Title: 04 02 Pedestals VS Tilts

As discussed earlier in this course, a pedestal movement is one in which the camera itself moves up and down. This can be accomplished with a handheld rig or to a greater success with a jeep or crane. Although similar to a tilt in that we are adjusting the vertical trajectory of a sequence, pedestals are uniquely powerful in that they can shift the vantage point of a shot.
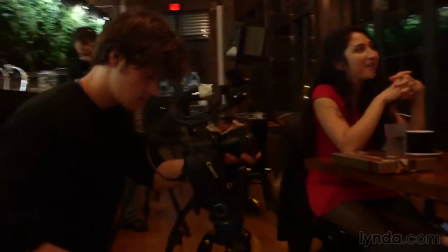Let's take a look at an example of a scene that illustrates this difference. Here's a man on a date secretly texting with another woman. This movement successfully shifts the focus of the frame and reveals a new key detail to the viewer. The up and down tilt motion mimics the way a waiter or spectator would view the scene. Let's see what this same scene looks like if we shot it with a pedestal motion. How did this technique change how we view the scene? By lowering the camera, we're able to convey to the viewer, let's take a look at what's going on beneath the surface of this situation. By opting for a move that is so intentional in refocusing our attention on the hidden cell phone,
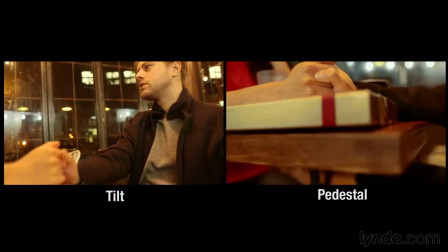we emphasize the sneaky nature of his behavior.
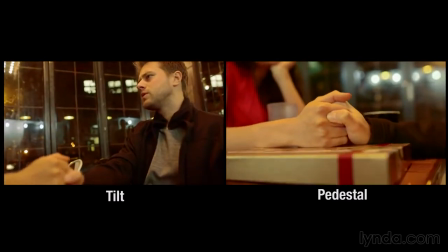Unlike a tilt, which is fixed to a single pivot position, there are no vertical limits for a pedestal. We can quickly move up into the sky for an overhead bird's eye perspective
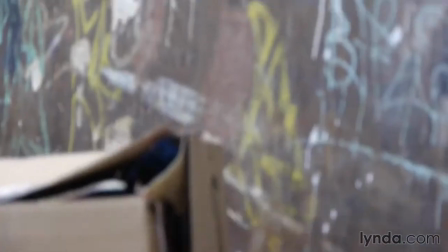or peek out from behind the foreground object to create anticipation and suspense. You will often see tilts and pedestals used together. Let's revisit our earlier scene.
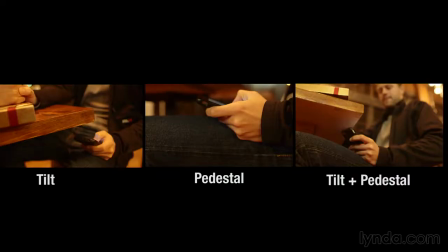Let's compare that alongside the tilt and pedestal. The camera to subject distance and aperture combination produce a depth of field that drives the viewer attention where it matters most. On the left image, it's about the male's character.
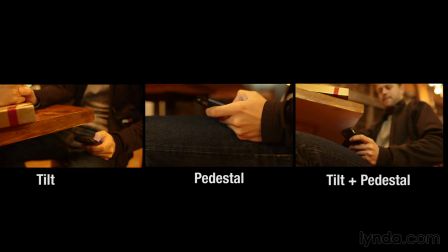In the middle, it's about his hand and very especially the cell phone. On the right, it's about the box of chocolates and what is happening under the table.
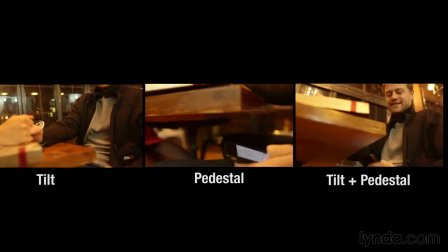As the camera gets lower, the distance to the subject changes,
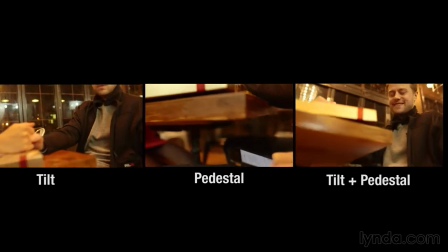signaling that our perception about the character is also changing or about to change. Like any of the other camera moves covered in this course, you are not limited to just one. Use the right combination that works best for your story.